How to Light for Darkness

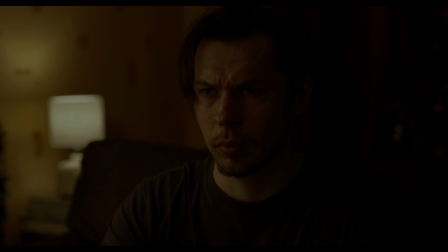It's easy to make an image feel dark. Just turn down the exposure. The issue now is that we can't really see.
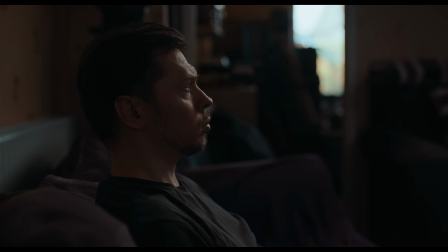To convey a darker scenario, it can actually be more about contrast and how much of the frame is made up of highlights and shadows.
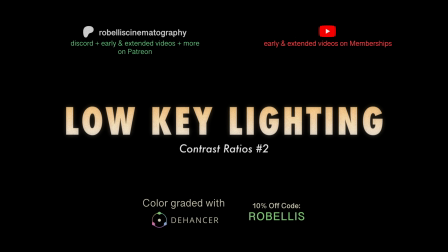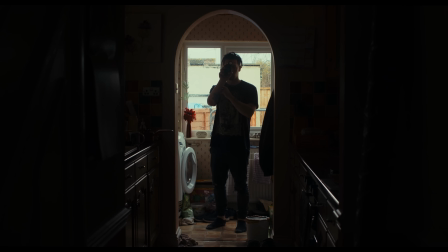If you already know how to use a light meter to measure for ratios, skip ahead to this time.
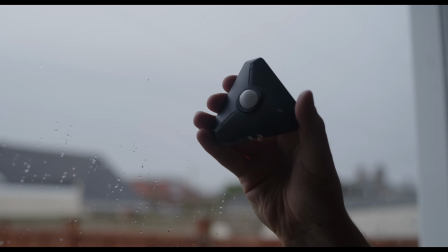Contrast ratios are determined by measuring light with a light meter, and we measure light in f-stops or t-stops.
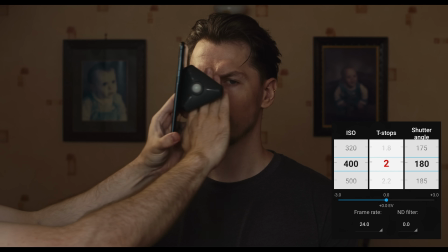We generally measure the amount of light falling onto the face from both our fill light
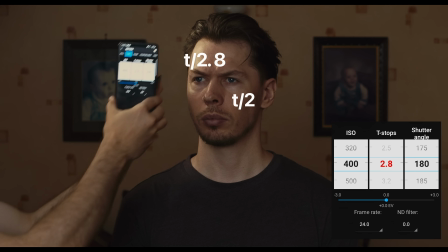and key light to determine the ratio. But how do we get a ratio from these numbers?
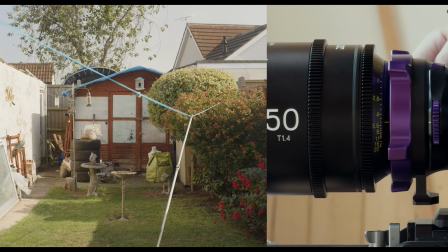Much like the stops on a camera lens, each full stop indicates a decrease or increase of light.
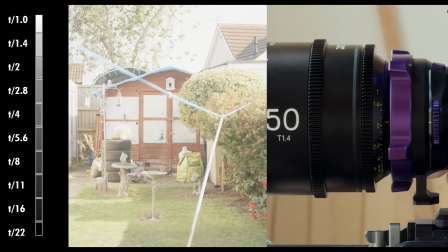With each higher number on a lens, there's a halving of light from the previous stop.
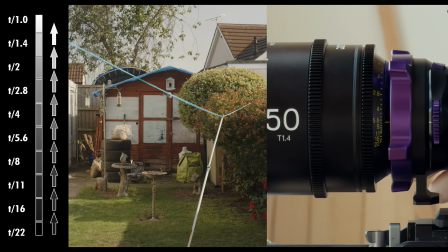And with each lower number, there's a doubling of light from the previous stop.
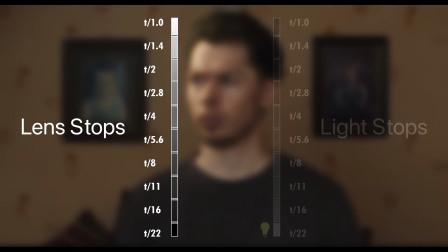But when measuring light in stops, a higher number means more light is hitting the face,
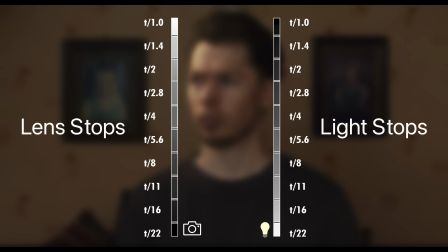as we would need to close down our lens's aperture to a higher stop to expose for it.
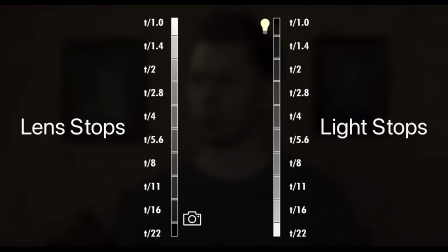And a lower number means less light is hitting the face, as we would need to open up our lens's aperture to a lower stop to expose for it.
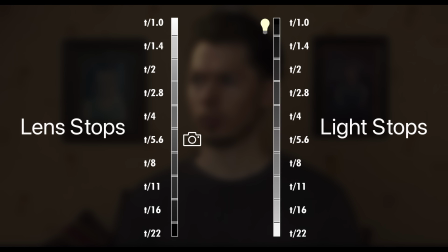But in this case, we're not measuring to achieve a correct exposure, which can be decided separately. We're measuring to figure out the difference between key and fill.
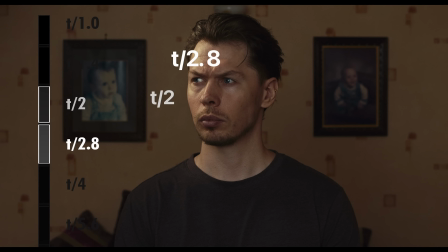And there's only a one-stop difference between T2 and T2.8. Since each stop is either double or half of the previous, we can now understand that the key light is producing double the amount of light on the face as the fill.
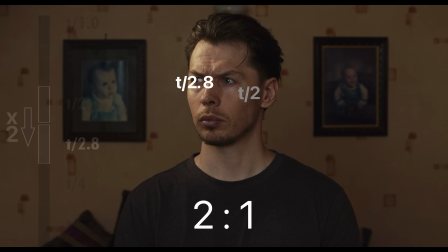This means we have a 2:1 contrast ratio, with the 2 representing the key and the 1 representing the fill.
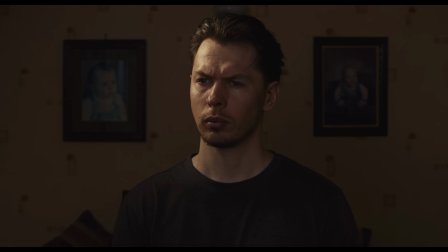Turn down the fill and measure again.
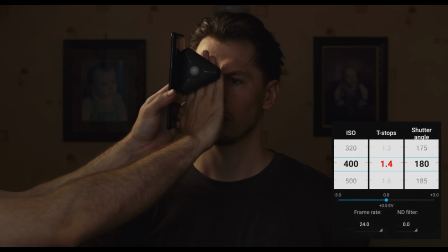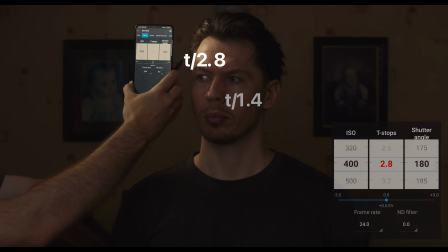Now we have a 2-stop difference, making it a 4:1 ratio.
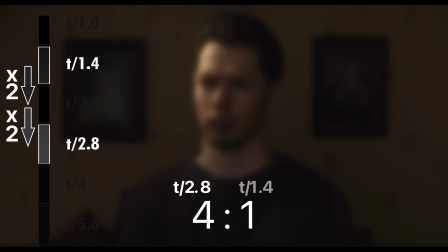Since each stop represents double the light, we have, in total, a key side that is 4 times brighter than the fill side.
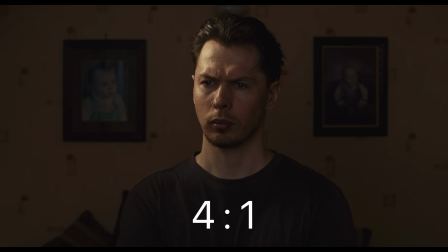And, as you may expect from this pattern,
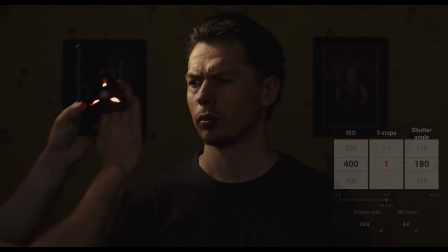turning our fill light down to get 1 stop less again, and measuring to confirm,
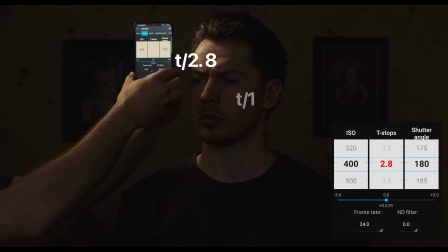we now have a 3-stop difference between our key and fill.
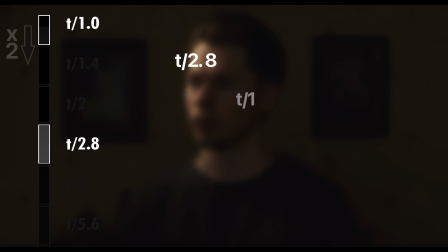From fill to key, we've doubled our light once, twice, 3 times, making our key light 8 times brighter than our fill, which gives us an 8:1 contrast ratio.
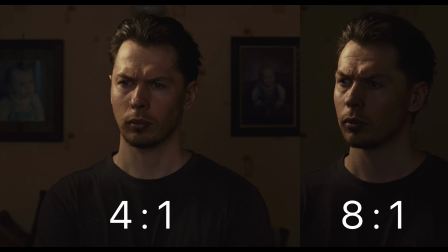So by measuring contrast ratios, we can better utilize a higher ratio for a darker or low-key scene.
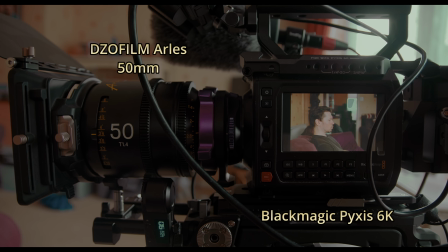The thing is, do we even need to measure contrast ratios on the face for a low-key image?
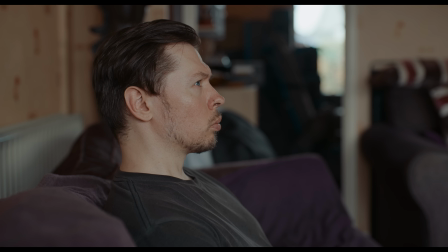We could, for example, close the curtains in this room and use this small window of daylight in the background to motivate our lighting.
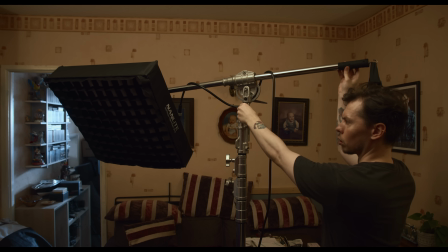We used a PavoSlim 240C to do this, softbox and grid attached, angled at our subject in an upstage position. And since our softbox is gridded and pointed away from the background, we're able to keep most of the room and background essentially pitch black,
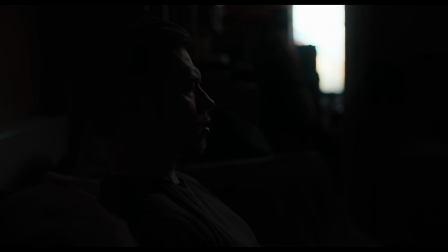achieving a large contrast, not just between the window and room, but also the lit and shadow side of the face.
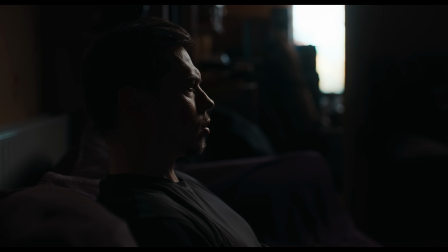Even though we have some lighter elements in the shot, the majority of the frame is dark, so we would generally class this as a low-key image. It definitely gets across a darker mood and situation, with our character sat in a dark room, with a very small amount of daylight coming from the background.
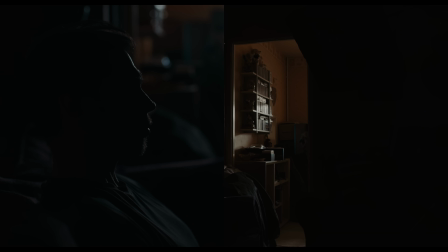Curtains closed, 1 gridded softbox, low-key, easy.
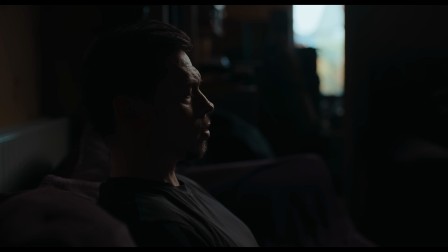But what if we think this look is a bit too extreme? Maybe we want our character in a dark room, but we want to see some of that room.
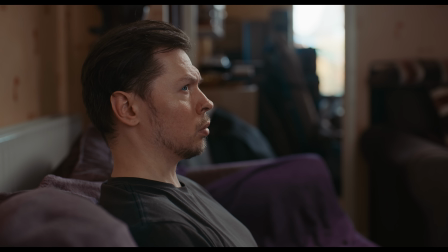Instead of just blasting more light at our subject and the room loosely,
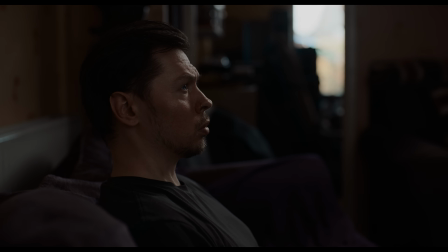leaving us to try and figure out how to balance it all to keep a dark feeling, we could,
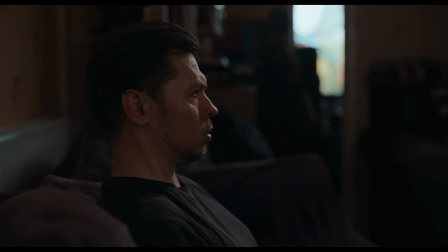instead, add some fill light to the face and think about our contrast ratios.
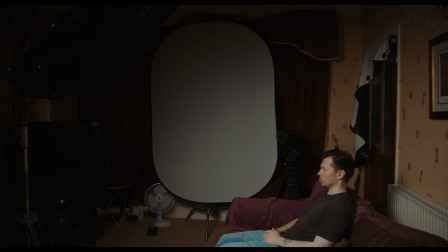We set up a large bleached muslin backdrop close to our camera with an
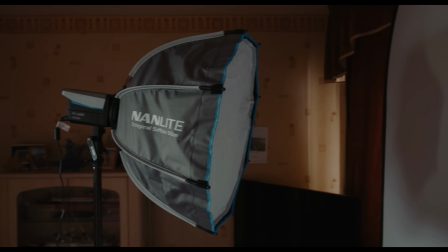FC120C attached to a 60cm octabox fired into it.
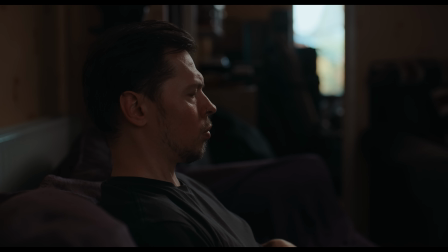A measurement of our key puts it at
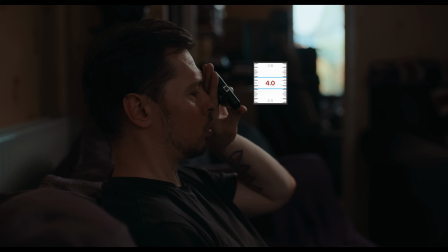T3.6, which is closest to a full stop of T4, and a measurement of our fill puts it at T2.
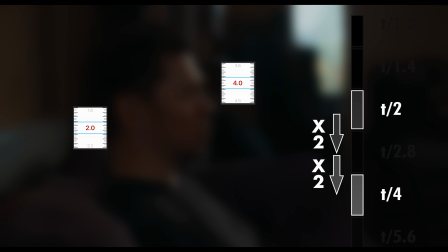That's around a 2-stop difference, or a 4:1 contrast ratio.
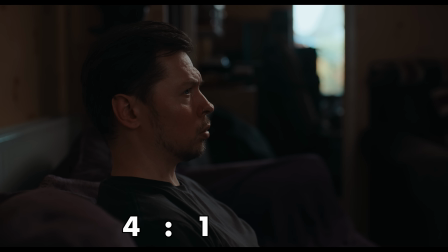It's relatively contrasty, but we'd like to take this down a stop further, into an 8:1 ratio, like we saw earlier. So we'll reduce our fill, and measure our ratios.
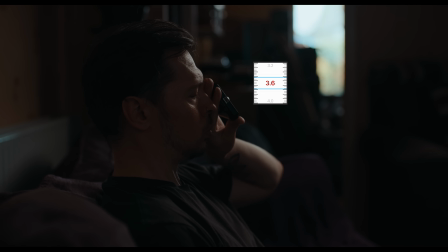Again, T3.6 on the key, which will round up to T4,
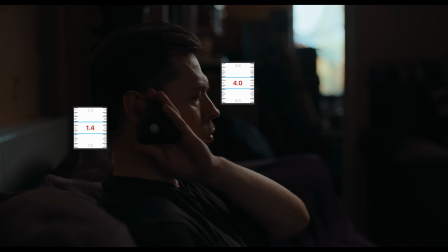and on our fill side, T1.4.
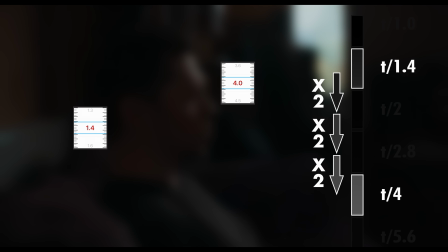About a 3-stop difference, or an 8:1 ratio.
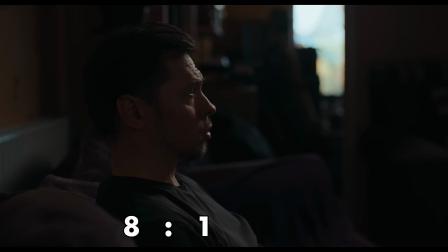We have some visibility on the face and in the room, as opposed to before, where everything was in near total darkness.
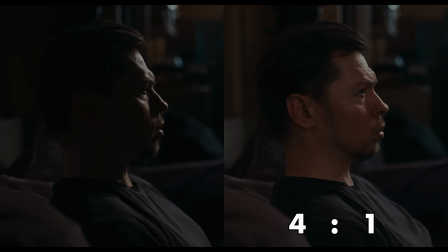By measuring our ratios, we better understand the choice we have with our creative intent, and how to use lighting to achieve it.
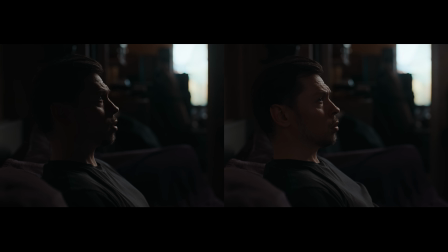Both options are low-key, containing less highlights than shadows, but one gives us a little more detail,
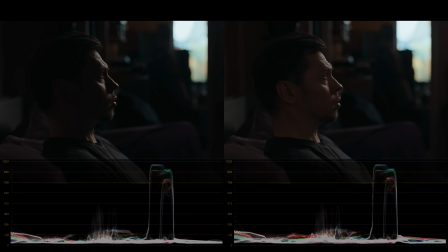while still being a dark scene, and we can confirm these luminance values with exposure tools like a waveform,
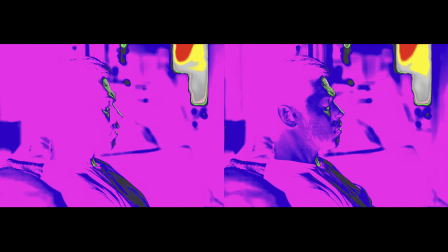or even false colour. And now that we're happy with the ratio on the face,
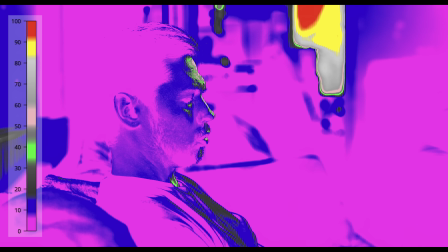we could even use a tool like false colour a little more roughly to add some more light into our background, if needed.
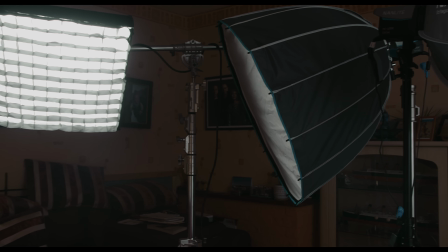Here we used an FC120C, 90cm rapid softbox attached, aimed toward the back of the room, and turned on.
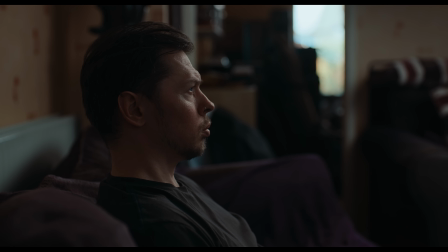We're able to fill our background with more light, but this is a little much.
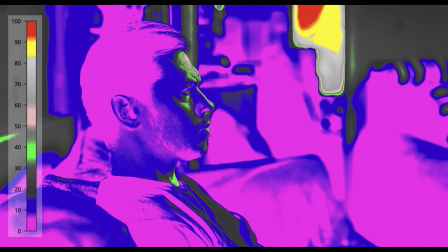With false colour, we can see the light on the back wall is brighter than the predominant shadows in the shot, and it doesn't make sense for the back walls to be this light in comparison to the rest of the room. So we'll turn our background light down until it better matches the values of the rest of the room.
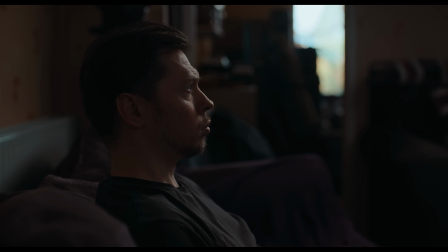Now the whole shot retains its low-key look, our subject outlined by the light from the back window, with both a high contrast ratio on the face and a darker room in general.
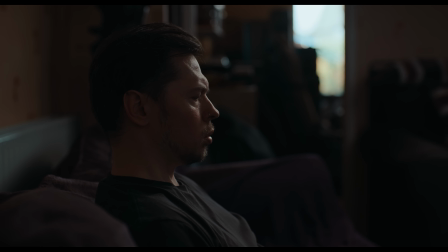This allows us to still see details in the shot, while at the same time visually conveying a dark room.
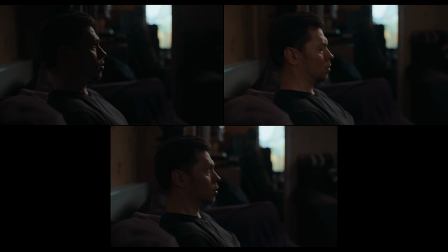All options are valid for a low-key look,
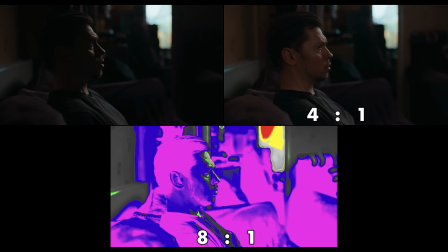but understanding how to measure for ratios and how to read our exposure tools allows us to better finesse our dark feeling image,
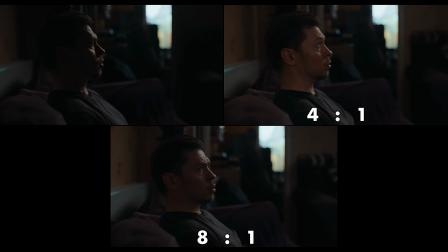creating more subtle looks which may better line up with our intent for the scene.